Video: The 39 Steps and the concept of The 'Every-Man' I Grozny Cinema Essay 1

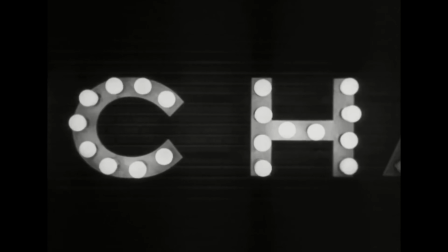[4:10]
Known as the music hall scene, the 6-minute sequence introduces Hannay as well as features the inciting incident, shots ringing out in the venue. Hitchcock uses this sequence to establish 3 key motifs that function to reinforce the everyman concept. The first of these is the use of the camera to integrate both Hannay and the viewing audience into the same narrative spot.
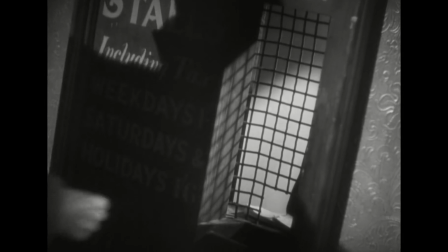[4:32]
Hannay is introduced in the second shot. However, he's only viewed partially. His face is concealed, he lacks identity, he really could be anyone.
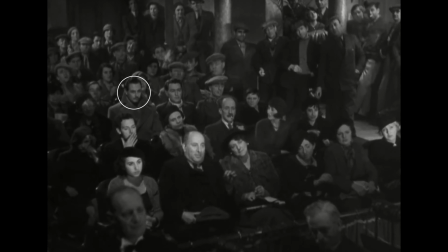[4:40]
Hannay's face is not revealed to us in full until a minute later, in shot 9. Once he is integrated into the crowd, he's not shown in isolation, but as a member of the audience.
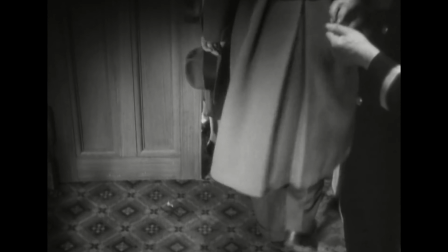[4:50]
And even then, what is seen of him is minimized, it's mostly shown in passing.
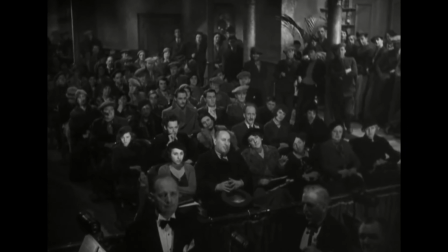[4:55]
Everything in the first half of the scene works to ignore him. In fact, his first line of dialogue's even brushed off by Mr. Memory, the crowd, and even the camera itself.
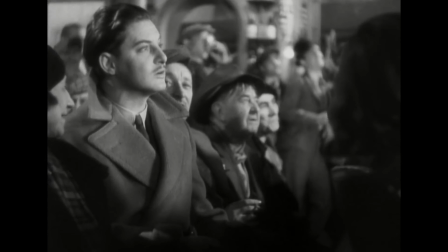[5:05] How far is Winnipeg from Montreal? What won the cup in 1926?
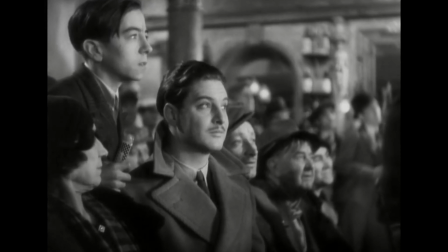[5:10] Cup, Waterloo, football or tea-set? Football, silly.
Throughout the whole sequence, the camera treats the viewer like another member of the audience. It often works to give us a perspective similar to the one Hannay has. We're shown more views of the crowd as a whole than of the supposed hero of this story.
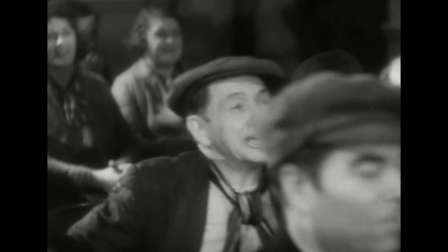[5:28]
The movie seems to forget he's the protagonist, that it should know him, that it should spend time with him.
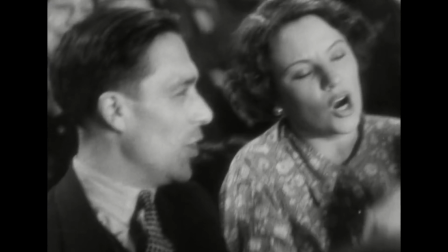[5:34]
By giving more focal attention, as well as speaking lines, to the men on stage,
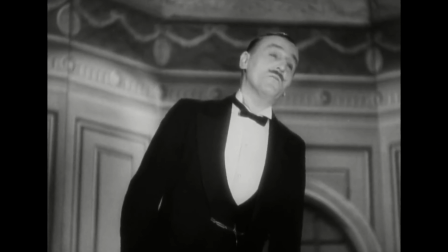[5:39]
it makes us feel as if we're watching Mr. Memory's show rather than watching Richard Hannay, the main character of the new Alfred Hitchcock picture. By shifting our attention away from him and onto the situation at hand, our experience becomes the same as Hannay's, rather than one of watching his experience. It becomes ours. The message is that Hannay is not special. There's no magnetic force requiring anyone to pay attention to him. He's just normal. An observer in a crowd, watching a show. Just like us. Now the second is the action being driven by external forces, and not by Hannay himself.
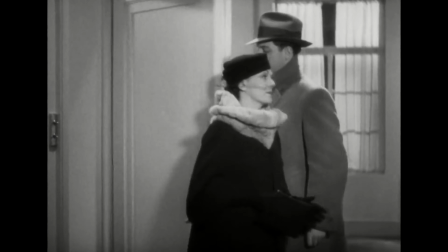[6:15]
He doesn't initiate the fight, he doesn't shoot the gun, he doesn't even flirt with Annabella, she starts it with him.
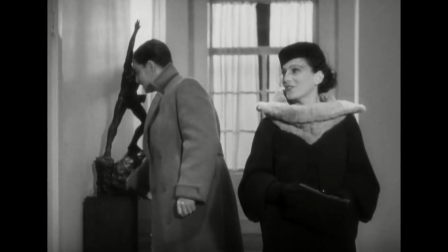[6:21]
All of these things happen to him. They force him into the situation of the movie.
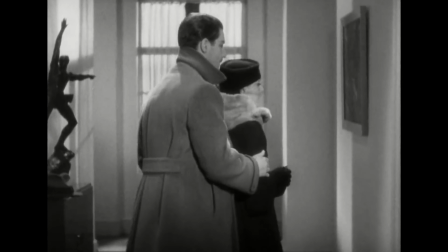[6:25]
It again serves to make this journey more realistic. He's not a superhero. He doesn't have a duty to society, he's just a tourist. And due to circumstances beyond his control, he's forced into an extraordinary situation.
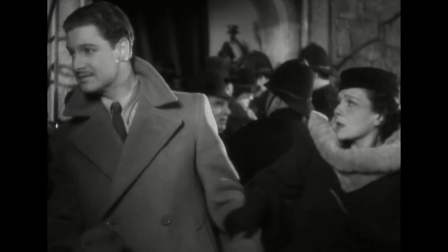[6:40] Well, there we are. May I come home, monsieur?
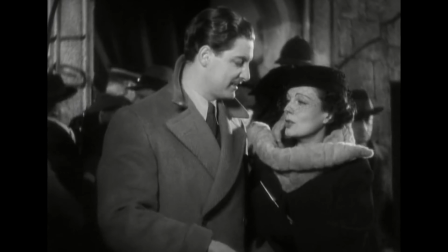[6:45] What's the idea? Well, I like to.
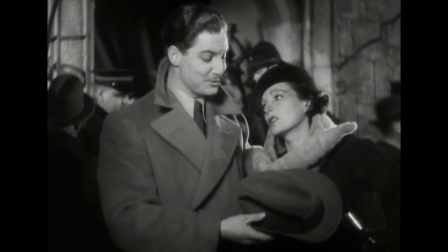[6:50] Well, it's your funeral.
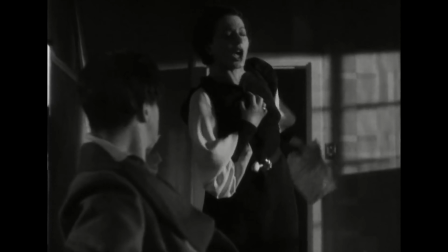A brilliant facet of Hitchcock's approach to the everyman is tying the role into our voice as a real-world audience member, and this is the third thing here. Hitch repeatedly uses Hannay to point out inconsistencies or unbelievable occurrences within the world of the movie.
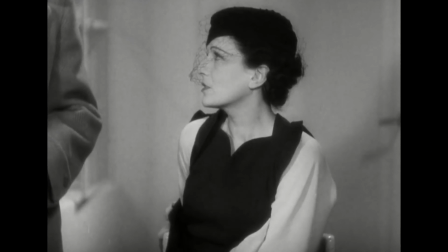[7:16]
This process allows for us to transform our disbelief in the plot into identity and belief in Hannay.
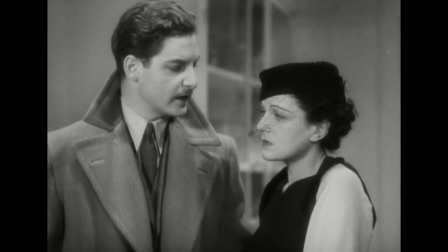[7:23] Beautiful, mysterious woman pursued by gunmen. Sounds like a spy story.
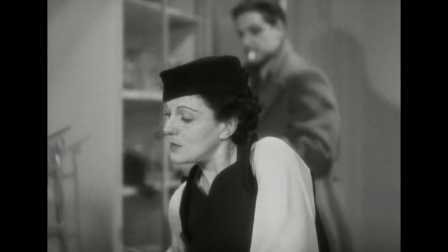[7:28] It's exactly what it is. Now I suppose you've come over here to dig up some great, big state secret.
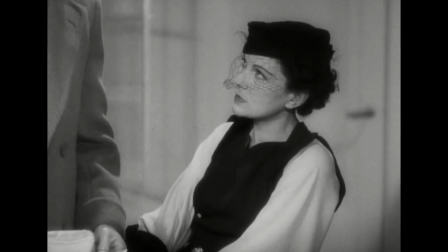[7:36]
When he's first hearing the spy plot, for instance, he remarks how unbelievable and ridiculous it is, something we would. By speaking aloud our doubts as audience members, immersion remains intact because the things that wouldn't hold up in our world don't hold up in this world either.
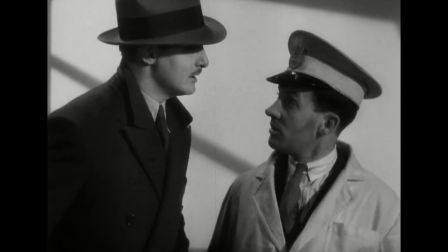[7:53]
Later in the movie, when it becomes Hannay's turn to explain the now very real spy plot, it again gets called out as ridiculous.
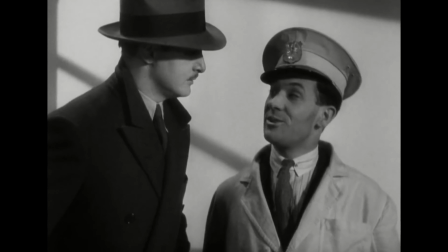[8:01] I see. Now I suppose they're waiting there as good as gold for a copper to come and arrest them. That's quite true.
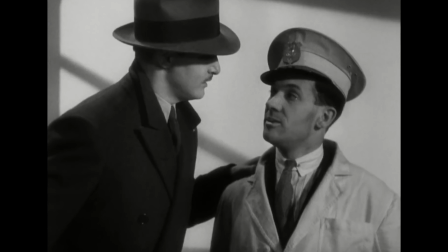[8:06] Listen. They're spies, foreigners. They've murdered a woman in my flat and now they're waiting for me.
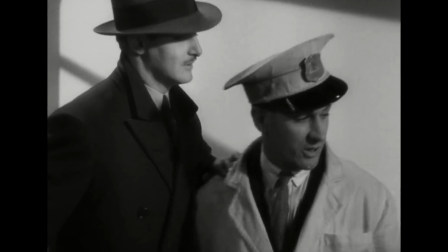[8:11] Oh, come on.
But this time, however, we've been through the events with Hannay.